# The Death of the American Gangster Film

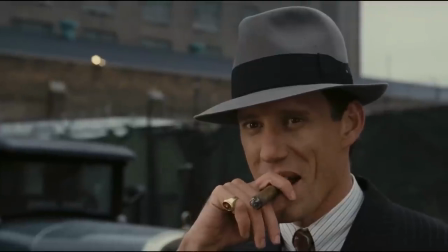Noodles goes to prison as a teen, and by the time he's released, Max and the gang have already ascended from poverty and built a sizable empire for themselves. meaning the
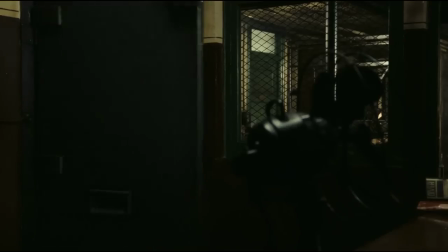film minimizes the rags-to-riches narrative and instead emphasizes the gangster's greed and cruelty.
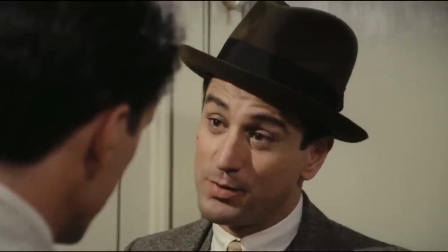It's not about making a better life, it's about taking everything you want for yourself.
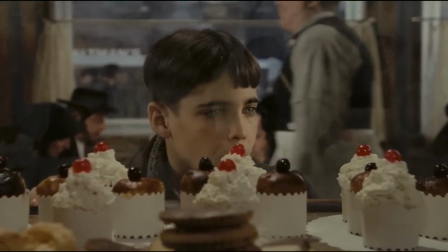This is symbolized in an early scene where young Dominic buys a dessert to trade to local girl Peggy in exchange for sex.
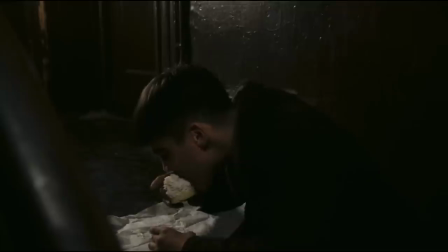As he waits, Dominic begins to eat it himself, starting slowly but before long devouring everything while Morricone's score swells into light.
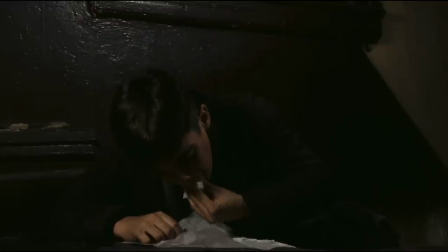Why share anything, when you can take it all for yourself? The seemingly innocent moment establishes the selfishness which will define this gang.
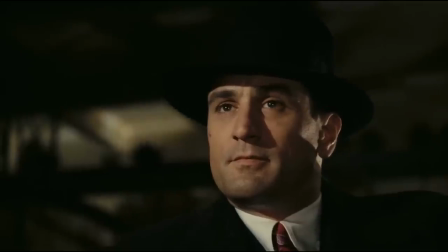Battles against the cops and rival gangs. This does technically occur in Once Upon a Time in America, but the struggle is very one-sided.
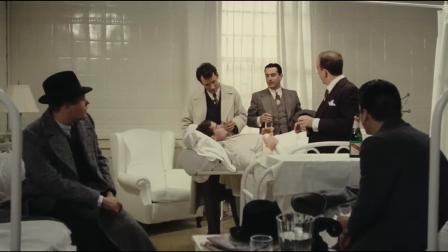After the childhood flashbacks, it never really feels like the gang is under threat.
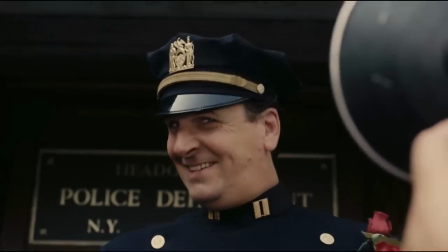They dispatch with other gangsters with relative ease, and the one cop who stands against them is quickly put in his place.
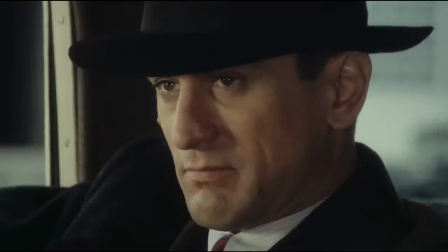A fear of prison does lead Noodles to move against Max,
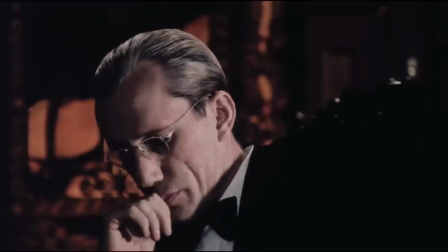but this is driven more by hubris than any genuine threat, and is later revealed to be a scheme from Max in the first place.
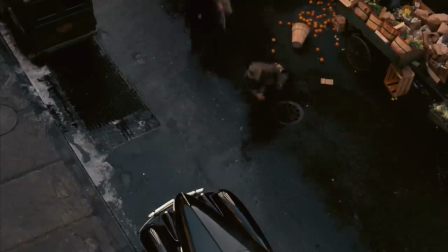Compare that to The Godfather, where the film stresses the Corleone family's vulnerability after Vita was shot.
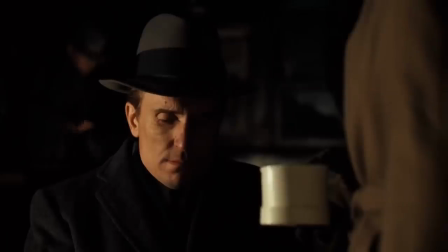For a film about a powerful crime family, the Corleone spend a great deal of the run time under the gun,
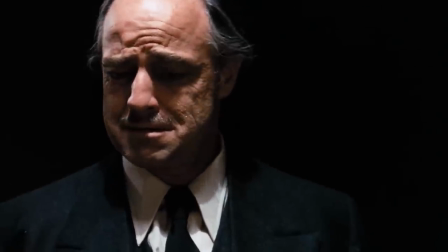struggling against their many enemies and suffering devastating losses. For Noodles, such vulnerability only exists as a child and an old man.
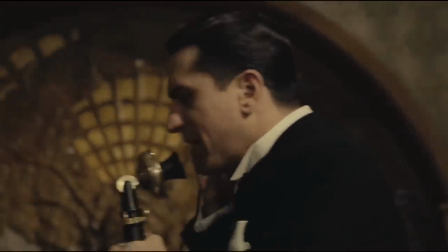But in the peak of his success, he and his gang were bullies, easily crushing and humiliating all who stood against them. The gang is a boys' club.
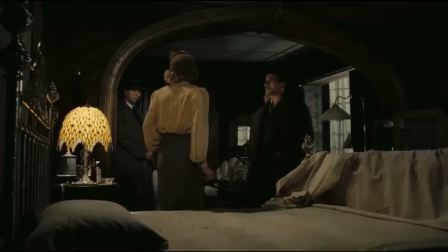Gangster movies rarely depict women in a dignified way, but I don't know of any gangster film that is as cruel towards women as Once Upon a Time in America.
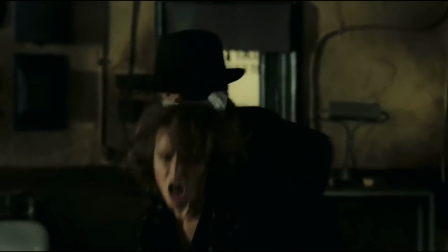Most every woman in the film is subjected to heinous violence, and all are reduced to sex objects.
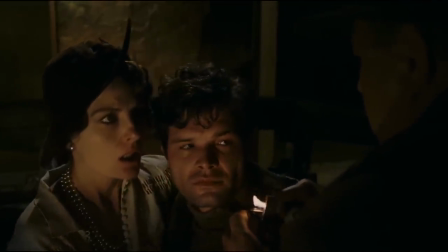Even this dialogue-less extra, who only appears for a few seconds, is both sexually objectified and violently threatened.
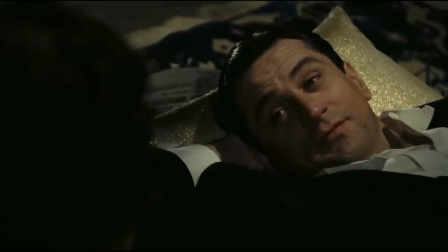But this callous treatment does not go unobserved.
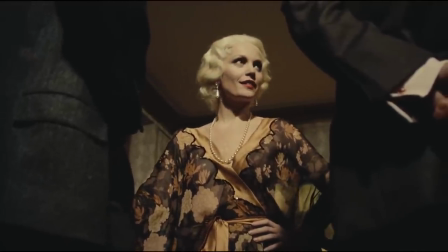The film draws a parallel between the gang's abhorrent treatment of women as adults to their adolescent encounters with women as teens. As Leone scholar Christopher Frayling argues, the gang are all emotionally stunted, quote,
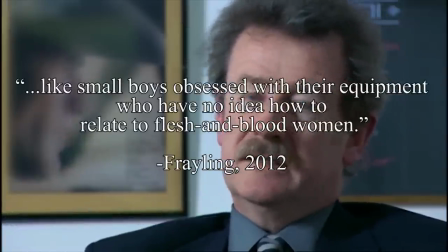like small boys obsessed with their equipment, who have no idea how to relate to flesh and blood women.
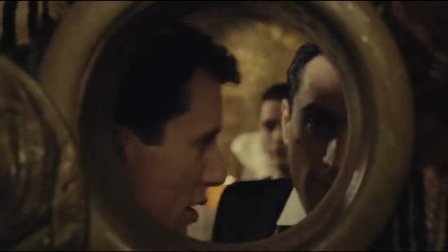In other words, the misogyny of Noodles and the others is not unknowing, and it's not celebrated, but a defining character flaw.
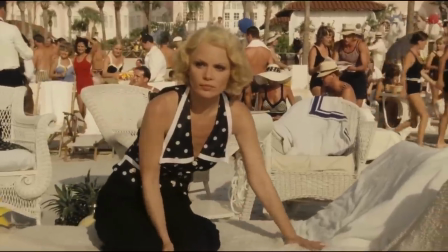Moreover, Once Upon a Time in America foregrounds the consequences of the men's cruelty.
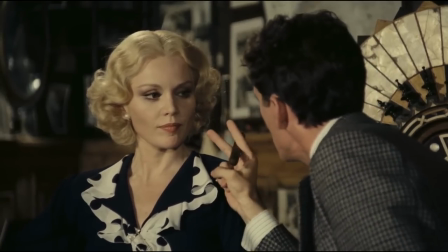When Max berates and humiliates Carol in a gang meeting,
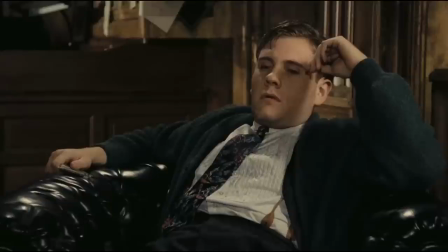Leone spends a lot of time foregrounding this humiliation, resulting in an awkward and painfully uncomfortable scene.
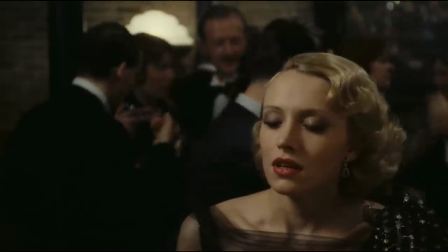Noodles' girlfriend, a completely superfluous character who only exists as a trophy for Noodles, is brutally killed in the film's opening minutes.
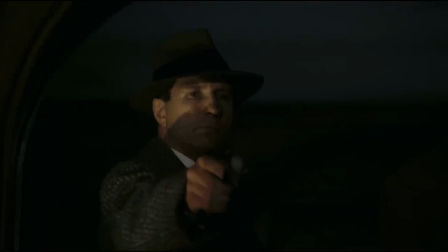Noodles may completely disregard her, but the film still takes the time to see how his choices cause her harm.
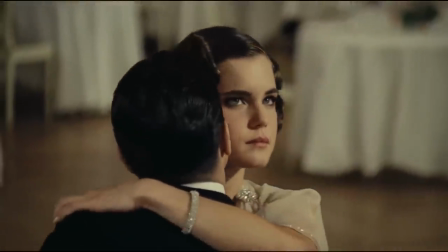Finally, I have to talk about the relationship between Noodles and Debra.
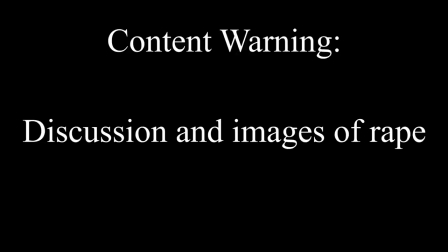Content warning, this section will involve discussing sexual violence and will include footage of a rape scene from the film, though I will try to minimize any explicitly violent images.
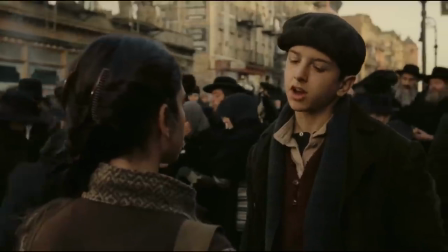If you'd like to skip this section, click the timecode in the description. The film's flashbacks quickly revealed that from a young age, Noodles fixated on and lusted after Debra.
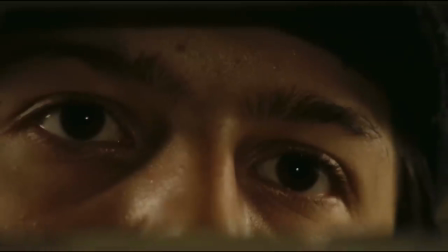This is most emphasized by Noodles spying on Debra's dancing, able to voyeuristically engage with her, but unable to build any meaningful relationship.
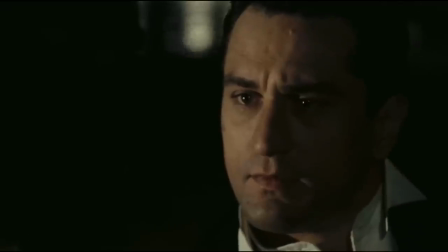This subjectification continues into adulthood, when Noodles continues to struggle with genuine intimacy and proceeds to rape Debra in the back of a limo.
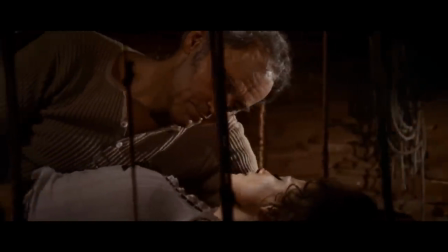Leone had depicted rape in prior films, but always with a certain eroticism. From fetishized shots of women's bodies to the emphasis on male pleasure,
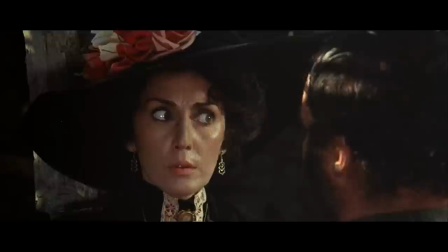these scenes, whether intentionally or not, de-emphasize the violence of sexual assault.
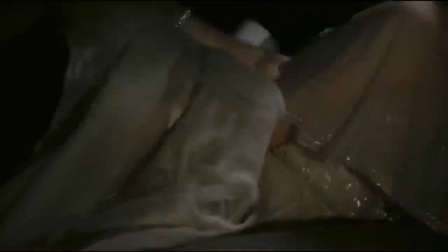Not so in Once Upon a Time in America. This scene is brutal, it's messy, and it's extremely uncomfortable to sit through.
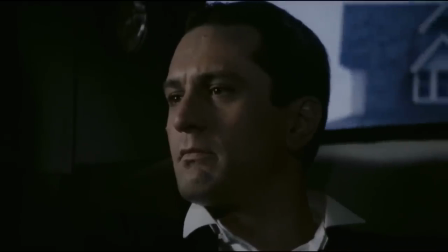Any lingering notion that Noodles is anything more than a cruel and self-centered creep is shattered here.